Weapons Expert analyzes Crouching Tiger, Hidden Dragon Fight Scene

Hey everyone, my name is Laura. I'm the CEO of Fire and Steel. We're a weaponry specialty company here in Canada and today we're going to be analyzing a fight sequence in TV show, movie, I'm not really sure what was selected for me this week but let's get into it.
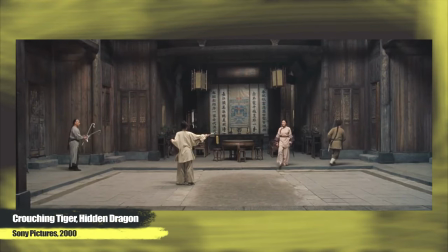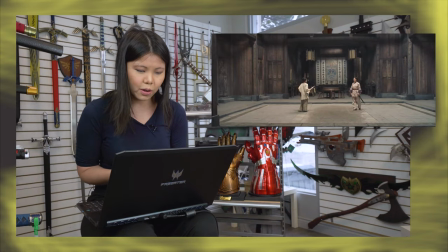[0:23]
Ooh, so this is Crouching Tiger, Hidden Dragon. It's a classic movie and it seems like the sequence that I'm watching is the is probably the best sequence in the movie.
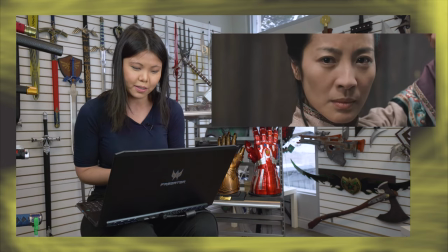[0:35]
I remember watching this as a young girl. It's the fight sequence between Ziyi Zhang and Michelle Yao's character and it's the Green Destiny
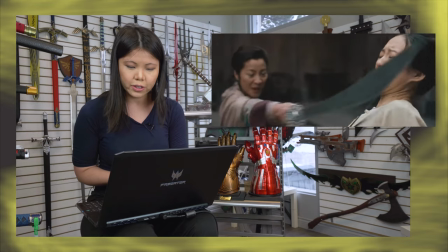[0:48]
versus a Chinese traditional Dao held by Michelle Yao.
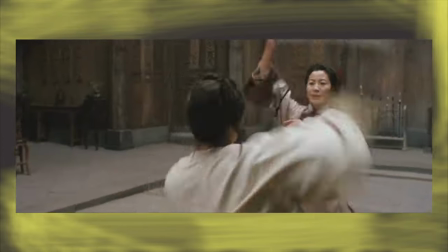[0:55]
What you see right there is classic Dao movement. You can only do this movement,
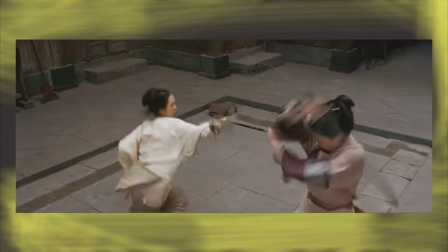[1:01]
it's called a head wrap where you wrap it around your body multiple times and then go in for a counter-strike.
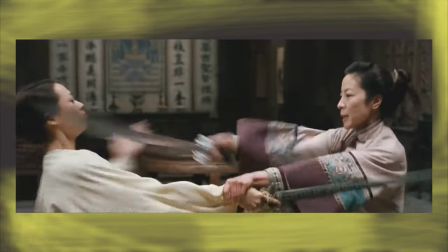[1:08]
The wrapping movement that Michelle Yao's character does multiple times in succession,
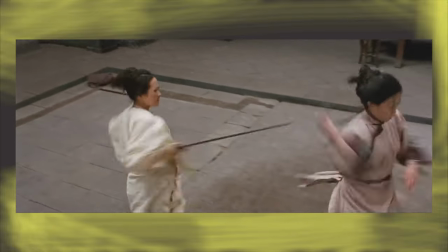[1:13]
it's basically a defensive movement where you're wrapping the sword around to protect yourself and then going immediately for a counter-strike.
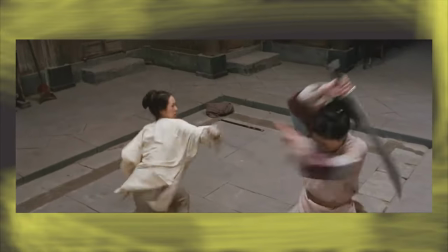[1:20]
It's done really really quickly in succession here for cinematic effect but
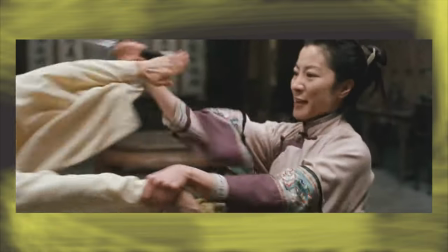[1:26]
it's fantastic I love the way she uses it effectively.
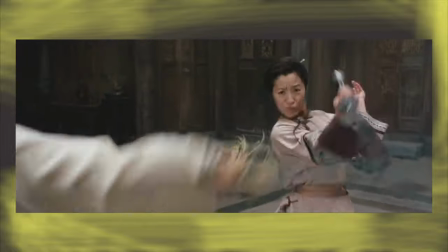[1:34]
What's great about this clip is how it highlights the difference in how
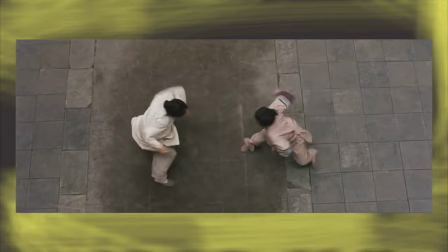[1:38]
a straight sword is used versus a broadsword is used especially double broadswords.
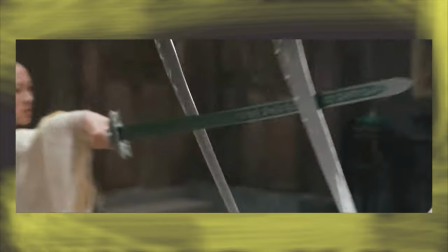[1:44]
Double broadswords are more slashing weapons so you'll see a lot more side to side
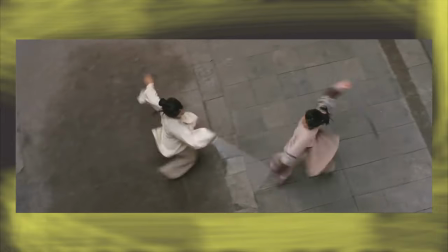[1:50]
and circular movements whereas jian are more piercing weapons
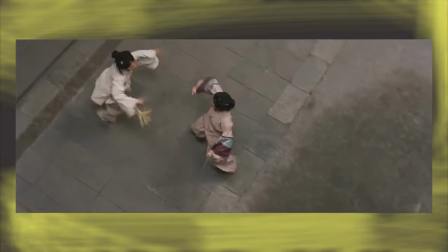[1:56]
you won't see the same hack slash type of movements from the jian
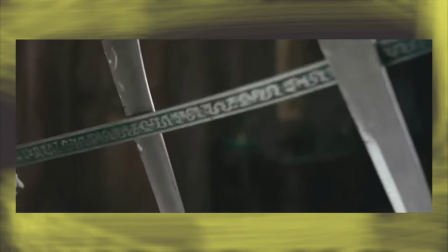[2:02]
as you would from the dao so what happened is that she's now switched her weapons so the fantastic thing about this fight sequence is that it actually cycles through depending on who you ask for there's actually 23 weapons in wushu kung fu depending on who you ask it could be more or less than that. But Michelle Yao has just switched from a single Dao to a double Dao set up to fight the Green Destiny. In this movie, the Green Destiny is a legendary sword. So the legendary status of it being that it's supposed to be able to destroy all other weapons.
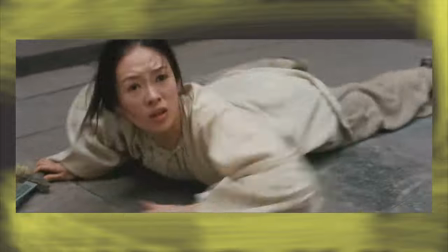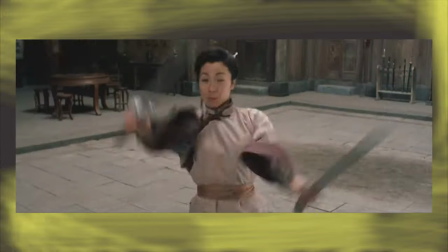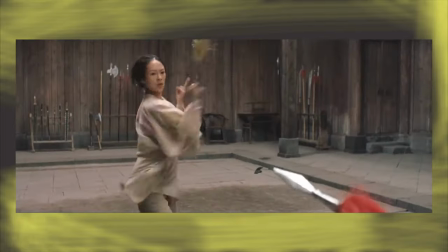[2:51]
That very fast movement when she took it off the stand was a spear flower.
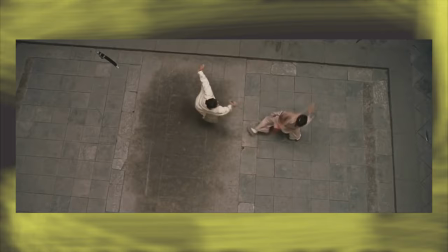[2:58]
the director is amazing for highlighting the way the spear moves very differently
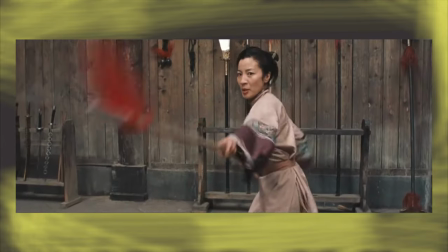[3:04]
from other weapons and so he shot this from above so that he can highlight
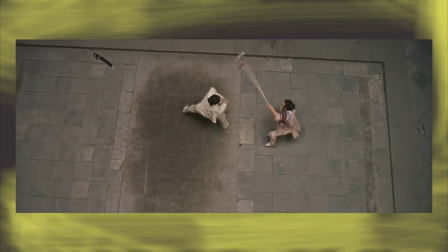[3:09]
the figure-eight style movements that we're taught in kung fu basics classes
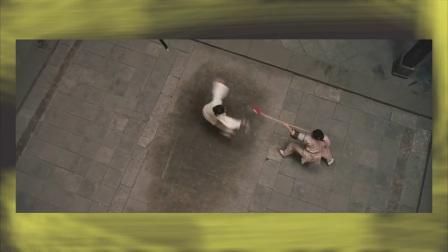[3:14]
to be able to disguise where your strike will land the red castle is supposedly used to distract the opponent on the spear so this is a very very classic and traditional spear.
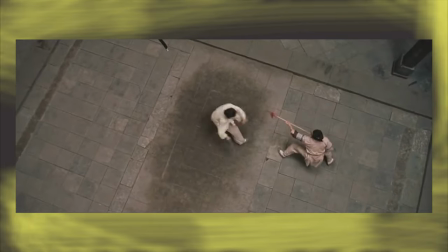[3:29]
A lot of times when fight sequences are filmed they're sped up slightly so they don't go this fast regularly.
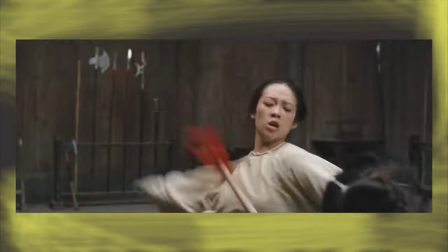[3:36]
This has been extremely well choreographed and rehearsed.
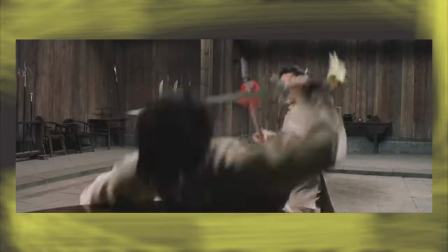[3:44]
Oh my gosh. Her stunt double is incredible.